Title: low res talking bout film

And also, whilst I'm there, the debut director, Jack Warren, comes up. Me. That's another thing. So it's movie conventions. That's what I really wanted. Movie conventions. Whilst it's a controversial film, whilst it's meant to be different, there's some conventions you have to stick to. Okay, like putting that debut director in, that J-Wars production, and I'll be putting the actors' names in later in the thing. It needed to look like a trailer. I didn't want it to look like a short film, which is unfortunately what it was starting to look like until that was there, because the whole thing tends to show a little bit of the story. Right, so they're in there to make it look like a trailer, so that people understand that it's a trailer. You're not getting everything here. If it looks like a short film, they're going to think, that's it, story over, we understand. That's not the story. There's so much more in it than the trailer lets forward. Okay, so let's go with the next part.
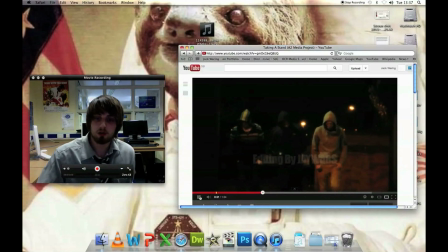Okay, so we're going to stop it there, just because there's a big key difference in this. Okay, the big key difference is the music change.
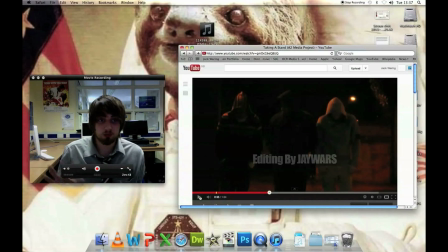We've gone from this quite peaceful, almost you don't realise it's there kind of sound, you know, it grabs the audience.
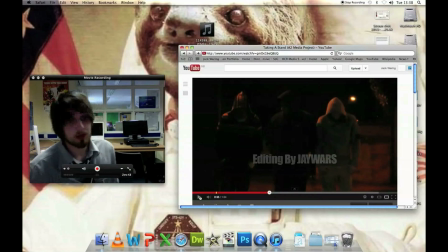If the audience has fallen asleep in these few boring bits, that brings them back, okay? You know, it brings them back to it, okay, why, what's happening, well, you know, what was that?
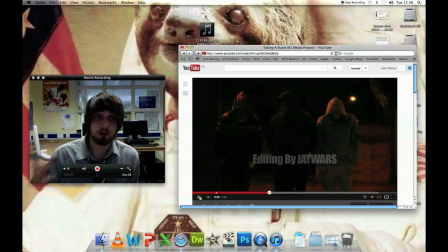And that's the change of pace now. He's not just now troubled, now something's happening. We understand he's got troubles, but now we're seeing something that has actually happened. You know, he's pushing in a dark alley. And then we're seeing these hoodies walking towards him. Already, before anything's happened, I want an audience to feel uneasy. There's a music change.
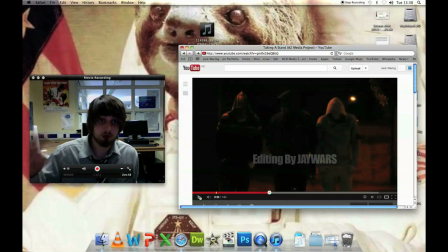There's a dark alley. Everything's dark. You can't really see much. An audience is therefore going to feel uneasy. That's what I wanted them to feel. I wanted them to feel almost out of place. You know, so they're thinking now, well, what's happening? Why do I feel so uneasy? I want to know what's happening. Let's watch the next bit, you know.
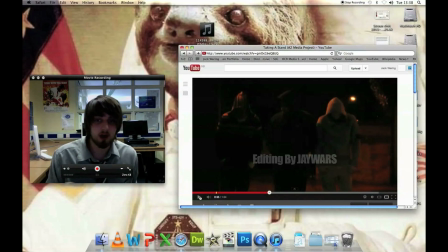And also I've got editing by Jay was there, more movie conventions, you know, just in there, make it look like a trailer and generally advertise myself whilst I'm doing it. Okay, so let's watch the next bit. In fact, I think the next bit is quite crucial. I think the next bit. Let's go.
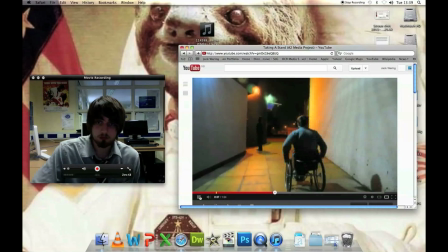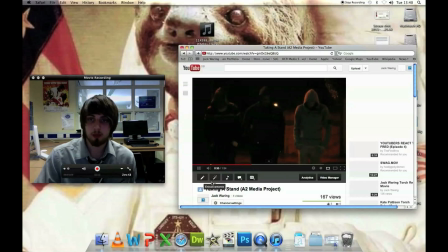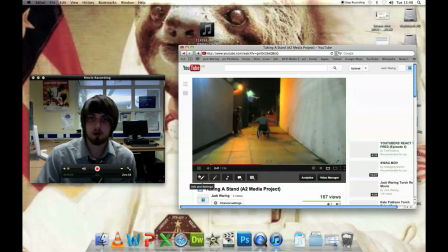Okay, this next little bit. Okay, again, there's a change of pace, there's a change of music. It's different. The audience is now hearing this upbeat music. It's now the full front thing of the actual trailer.
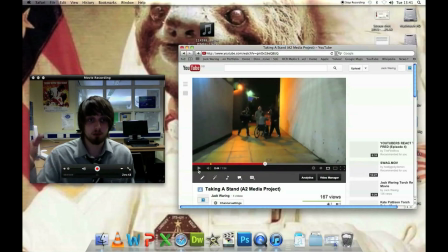It's the music now. Instead of the visuals being the full thing, it's now the music. Okay, that's grabbing our attention. We want to know why this music's now taken over. What's going to happen? Okay, we've also seen this guy walk up. The hoodies have surrounded him. We're thinking, oh no, we know what's happening. You know, the audience are going to think, this isn't really happening, is it?
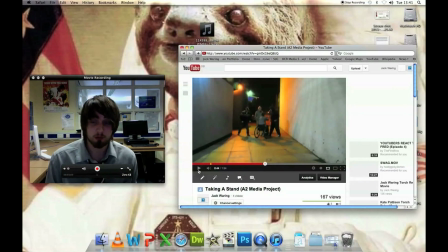You know, they're going to be quite upset by it, and that's what I wanted. I want people to think that, Jesus, you can't just show a guy in a wheelchair getting beaten up. That's what they want to do. You know, that's what they're going to lead up to. Now, this next bit, I think, is just the absolute most powerful bit of the entire trailer. I'm going to show it, okay, and then I'm going to talk about exactly why, okay.
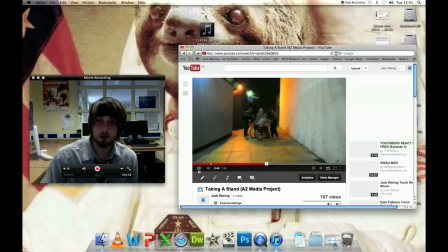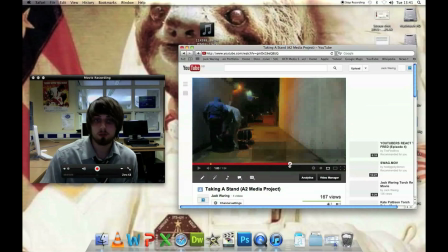Alright, we've got another bloody technical error. Let's go back. Oh no. More technical errors.